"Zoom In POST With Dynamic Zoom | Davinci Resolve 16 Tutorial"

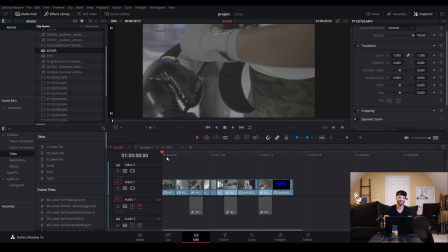249s
The camera is slightly moving but we could add a little motion to them just to add some flare. It's this shot in the beginning and then this shot right here.
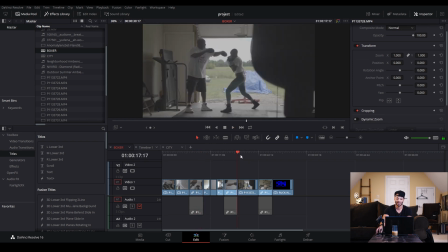261s
I would like to add a little zoom in and then this kind of very still shot of her in the distance boxing and
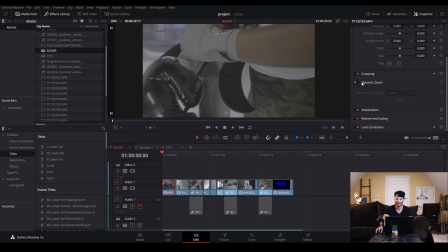270s
So I'll go to this first shot and I'll simply go over here to dynamic zoom in the inspector and mark that on and Then click on our dynamic zoom button to the bottom left hand corner of our preview window And if that's not selected again Just go to the drop down menu
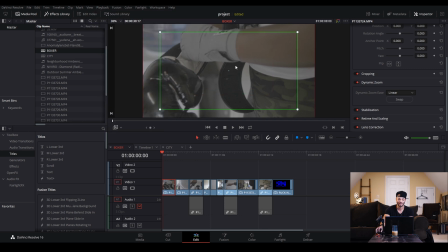285s
and select that and make sure our proxy mode is where we want it And then I'll rescale the starting point, which is the green one, to the outside and rescale our out point a little to the inside.
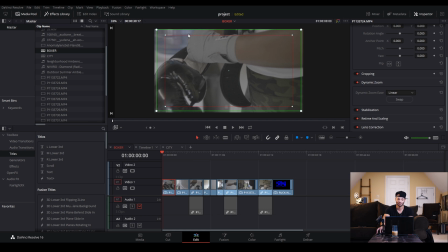302s
And I'm going to move this one up, too, because this ending one. Because as we can see when we play this back, I want to zoom in on this motion that she's doing.
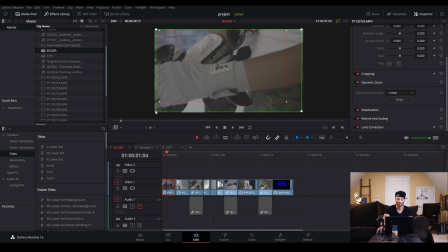318s
It's all about her putting this glove on. So I'm going to start as far back as I can and then I'll scale in and I'll go back to our proxy mode and
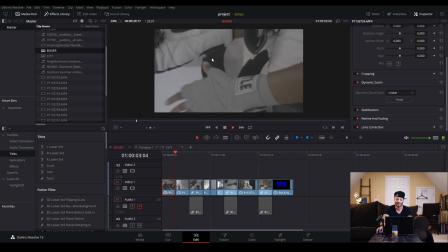335s
now we have a very subtle zoom in on our hand and
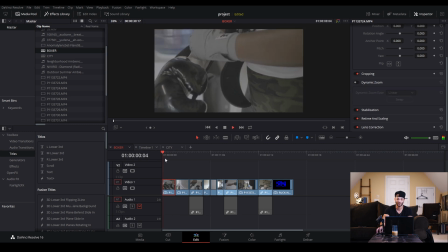341s
if I turn the dynamic zoom off we can just take a look at the shot and then if I turn this back on it's
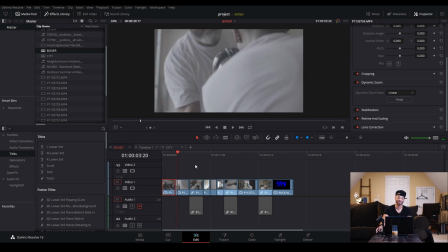354s
a subtle difference but to me it draws you in especially with it being the very first shot of this video all
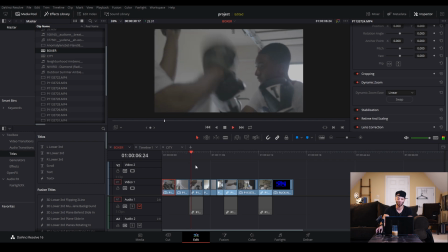360s
right so let's come down here and in this shot I don't want the entire shot to zoom I kind of just want to make a quick zoom in the middle because in the final edit I kind of had this whoosh motion with it push in I'll show you so
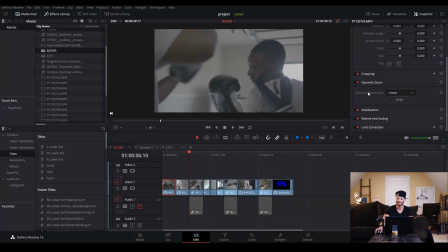379s
that's what I would like to do with this shot and the dynamic zoom as you can see here does not have keyframe parameters so that would not work
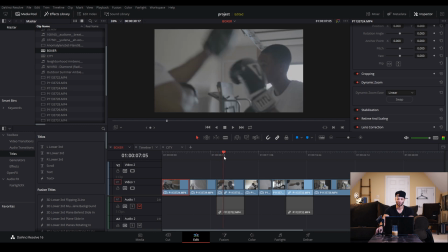387s
well if I wanted to just zoom this in the middle plus I want this to go about halfway zoom in and then stay and then zoomed in position so I'm just gonna do this by keyframing so I'll go into this clip a little ways and then make a keyframe in the zoom and
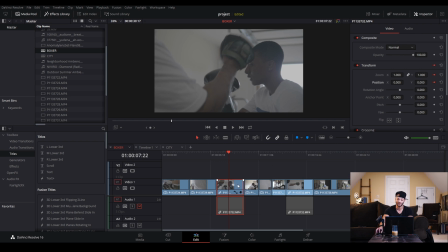406s
the position of the inspector and then go forward a little ways and then make another position zoom keyframe and then with the zoom I'll just push this up a little bit and then position I will push this up just to keep
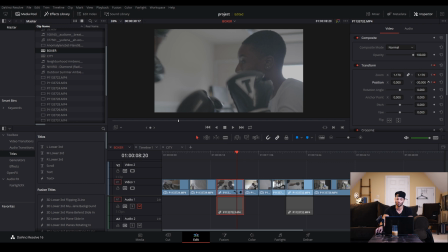424s
her face kind of this focal point of this shot and now we should be able to see that right off the bat. Nice. But I would like to speed these up.
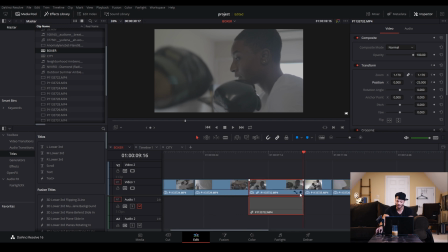439s
So if I zoom in and hit this keyframe button on the bottom right hand side of this clip, we'll get a drop down menu here and I can just change these keyframes by moving this one over to the left a little bit.
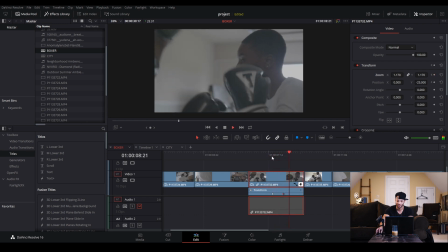Shorten one back and shorten this one up a little more yeah not quite that short
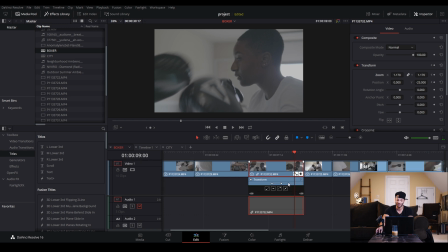473s
and another thing we can do is hit this spline drop-down window which allows us to really see
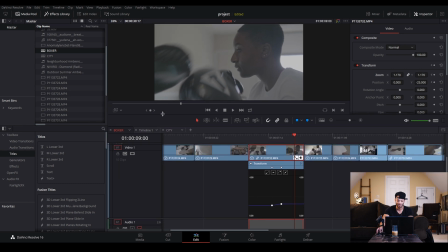480s
what our keyframes are doing and let me get some more space here and
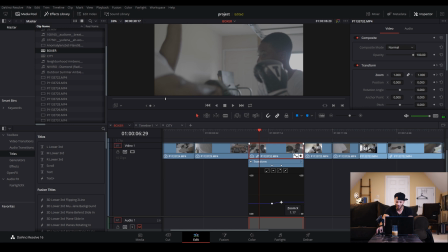489s
now we can see how the lines are kind of behaving with the keyframes and we can also select all of these lines and then hit the easing button to ease this line I don't know if you can see that difference but now it's got a slight bend at the beginning and a slight
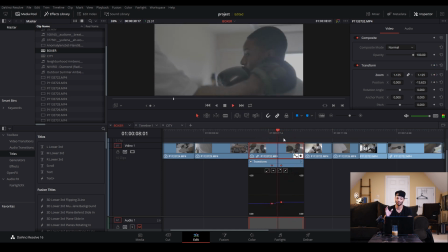507s
bend at the end kind of giving us a slight push and not such a jolt so that's just a really simple thing and of course you can come in here and zoom even more and make
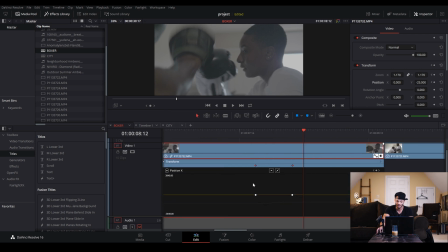520s
really fine details on each keyframe if need be. And come through here and just make sure that everything is actually set. This one we can see the bend here, and sometimes it's good to just come in here and double check.
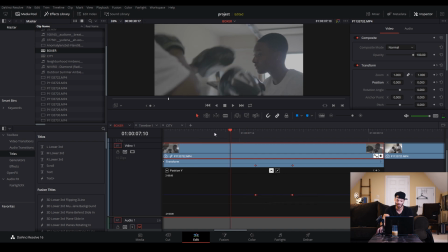540s
And this one I'm not positive, so yep, it's already set, and it looks good.
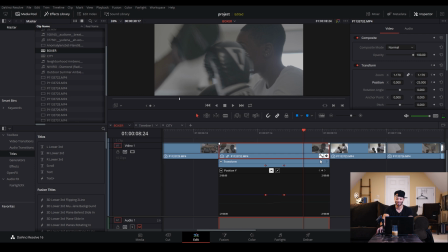547s
So, that is the situation where I would totally not use the dynamic zoom. It just looks better really when you want to make something kind of custom and cool like that. Just to go in and make those keyframes and it's still pretty simple. Not quite as fast of course or convenient, but very simple in the long run.
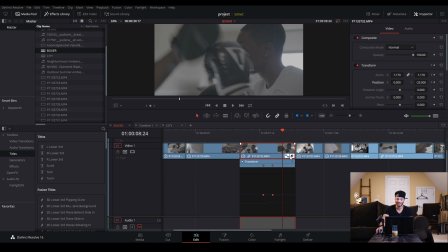565s
It doesn't take you much time, especially when you get kind of used to making those keyframes.
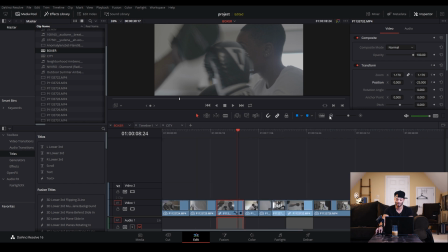569s
So, I'll go ahead and collapse these two little menus there and then jump down here to our last shot,
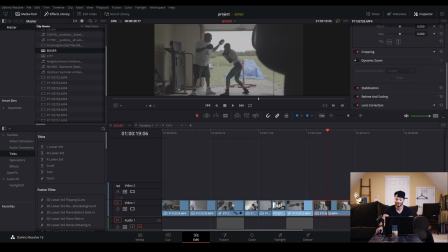575s
where I will go down here to the inspector, make sure this clip is selected,
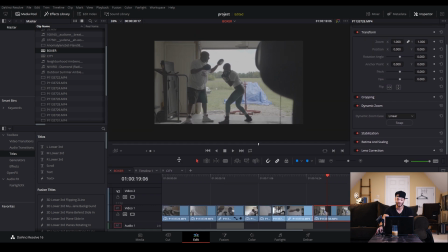580s
hit dynamic zoom, and I'll shorten this back up. Hit our dynamic zoom button, turn off our proxy mode, and I will reset this, because I want this to zoom out, or zoom in also.
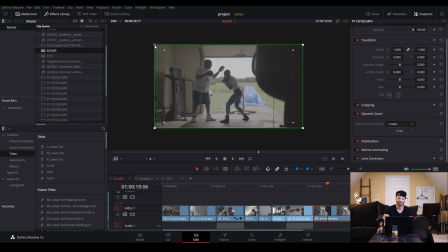596s
I'm not, this makes it look like I'm totally partial to zoom ins, which I also love a good There's nothing like just a beautiful shot and an amazing camera pullback. Nothing like it, but in this instance I feel like the push in is a little more compelling.
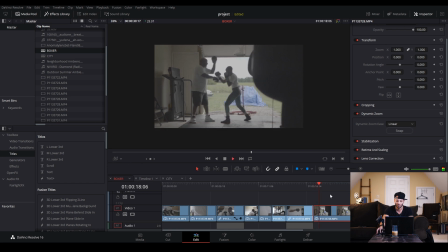618s
So now if I hit off, you should be able to see this push in, yeah that is nice.
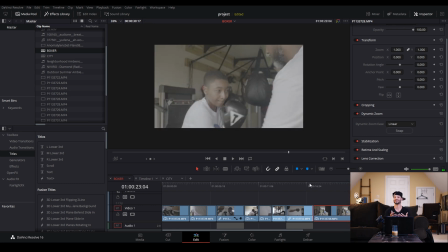626s
And just a little thing like that makes a huge difference. I love dynamic zoom. I love that little implementation because it's so easy just to throw that in to any clip that's kind of static and not doing much and all of a sudden have a nice little pan to the right, especially for product shots.
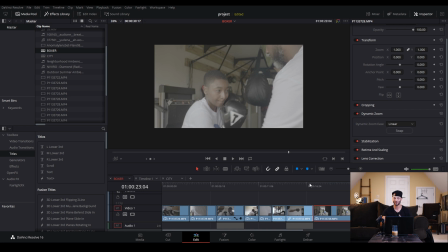642s
If you're the kind of person that does product shots and you just have, you know, your camera set up on a tripod and you have the product set up with all the lighting, you know, you can make sure just to get a nice, good, clean shot with it in focus and then in post, you can go in and put it at dynamic zoom from left to right or slow push in. I hope you guys like this. I hope you guys learned something. I hope it was informative, and I hope you guys have fun Using these tips and creating dope stuff If you have any comments questions or concerns definitely leave them below in the comment section and don't forget to like this video And as always subscribe I'm Marcel and this has been the modern filmmaker and I'll see y'all next time. Peace